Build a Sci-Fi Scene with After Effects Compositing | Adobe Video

Hi, my name is Dave Coe, and I've been using After Effects for more than 25 years as a motion designer in the entertainment and advertising space. Growing up as a kid watching a lot of sci-fi, anytime I ran into a visual effect I couldn't figure out, I remember thinking, I want to do that. Today, I'll show you how to merge two worlds together using transfer modes, masking, and blurs. I've set up an After Effects file called Compositing Visual Effects so you can follow along.
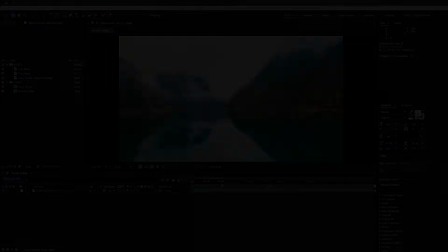0:27 So let's open that up and mash some pixels. There's a comp called Worlds Collide in the Comps folder.
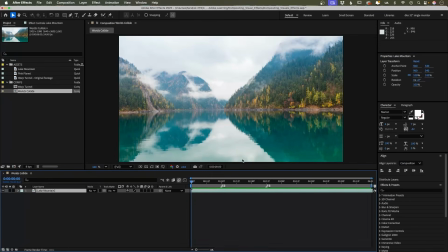0:34 In there you'll see our beautiful lake and mountain footage. It's a pretty shot, but we're going for something a little bit more moody and ominous. Let's create an adjustment layer by going to Layer, New Adjustment Layer.
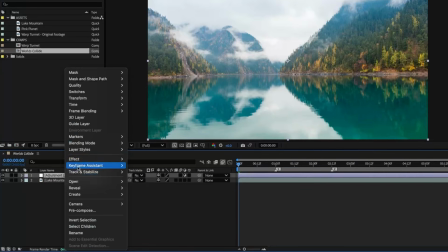0:48 Right click on this adjustment layer and go to Effect, Color Correction, Levels.
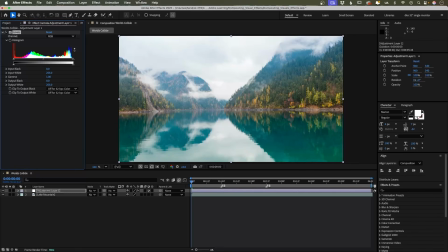0:55 If you don't see the Effect Controls panel pop up on the top left hand corner, go to Window, Effect Controls, Adjustment Layer 1.
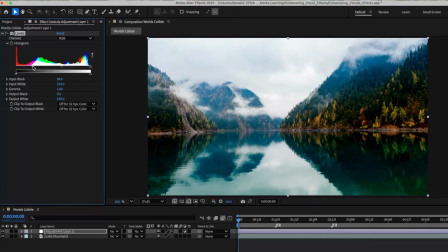1:04 We'll pull this part of the histogram over to crunch those blacks a bit and increase the contrast.
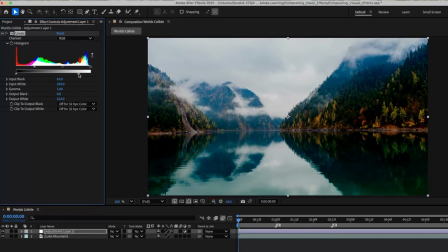1:09 We'll also limit the white in the shot so the sky is not so bright by sliding a limit here. Let's bring in our pink planet footage to the timeline.
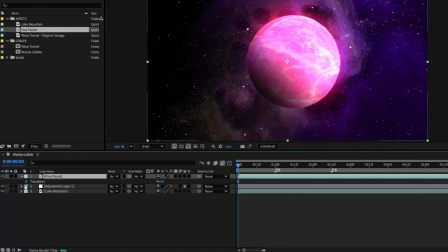1:19 We'll scale our planet up a touch to 115% so it stands out a bit more.
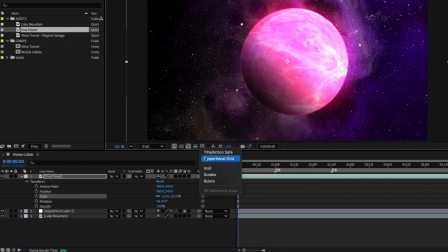1:25 Let's turn on the proportions grid here at the bottom of the composition panel.
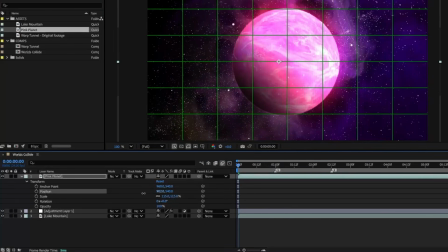1:31 And we'll center the planet on the x-axis. We can turn off the grid now.
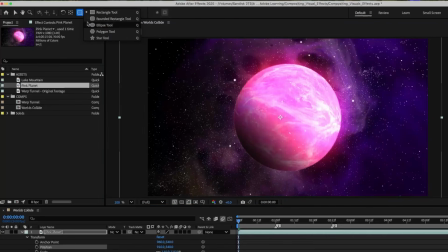1:39 With the pink layer selected using the ellipse tool, we want to mask out just the planet here.
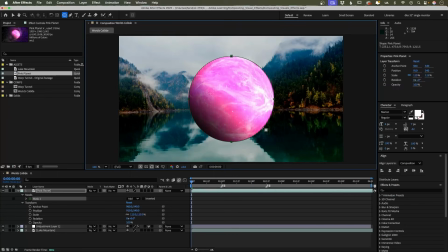1:47 Let's add a bit of feathering to that mask so there's a subtle glow around the planet.
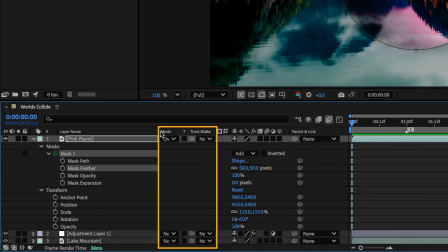1:52 If you don't see these two columns here called Transfer Mode and Track Matte, you can come down here and expand and collapse the Transfer Controls pane, and it will hide or reveal these two columns. We'll also change our Transfer Mode to Overlay.
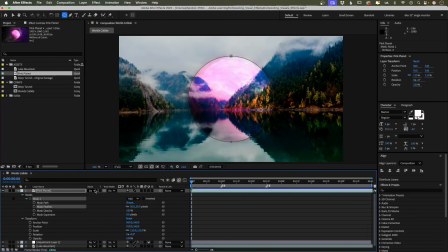2:09 This will help emphasize the color of the planet while preserving the highlights and shadows of the underlying layers. Let's create a shape layer now to use as a track matte so it's hiding behind the mountains. I'll turn off the visibility of the planet so we can see the mountain's edge.
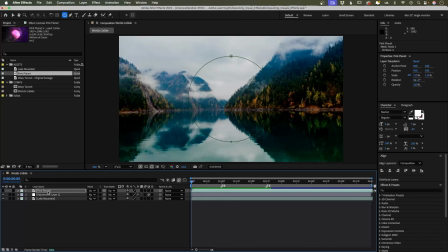2:25 Let's make sure that no layers are selected by clicking anywhere in the timeline that's empty, like here.
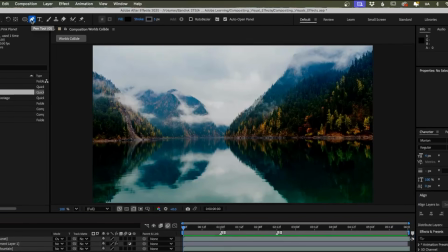2:31 I'll grab the pen tool and start tracing along the edge of the mountain, getting it as close as we can, but it doesn't have to be absolutely perfect because we'll soften the edges with a little Gaussian blur.
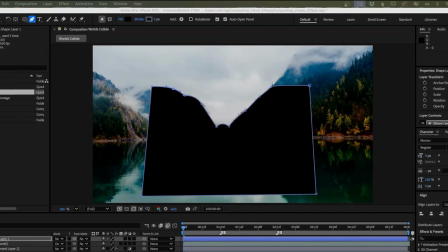2:44 So part of the planet glows through the trees in the mist.
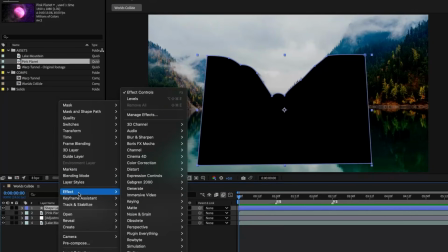2:47 By right-clicking on the shape layer, and going to Effect, Blur and Sharpen, Gaussian Blur.
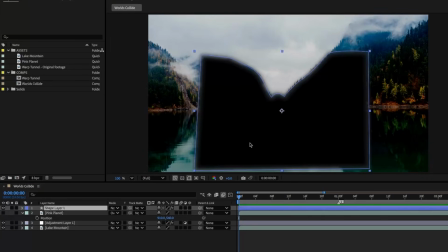2:55 Once we've closed up our shape layer, we'll go to the pink planet layer, and under Track Matte, we'll grab the pick whip and drag it to the shape layer we just created.
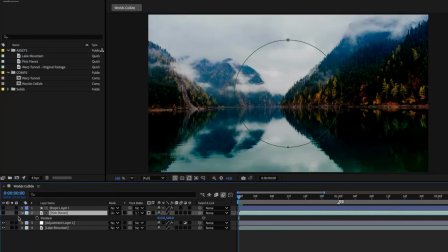3:06 We'll turn the visibility of our pink planet on again, but it looks like it's cut out the wrong part of the planet. So what we need to do is invert the track matte by clicking here. There we go. Let's add a reflection of the planet on the lake's surface by duplicating both the
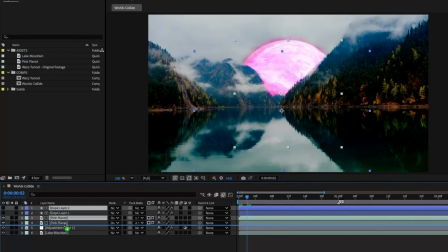3:22 pink planet and the shape layer and then moving them under the original ones like this. Before we flip the position of these layers, we need to unlink the X and Y properties of our scale value.
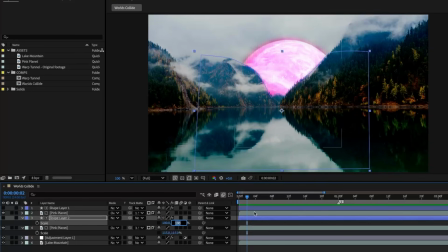3:34 Now we can click the Y value and make it minus so it gets flipped vertically. Let's adjust the position of the matte. We'll adjust the layer a bit more so the reflection looks more realistic. And since it's a reflection, let's add some Gaussian blur to the reflection pink planet.
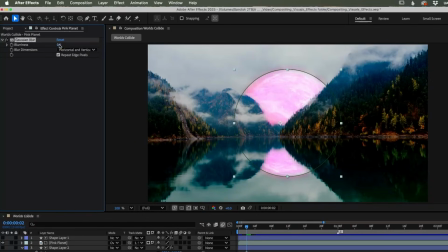3:55 Let's try something like 10. That's looking nice and moody and very sci-fi.
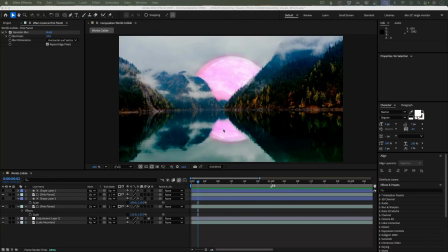4:02 Now we're ready to add the final touch of the warping sequence.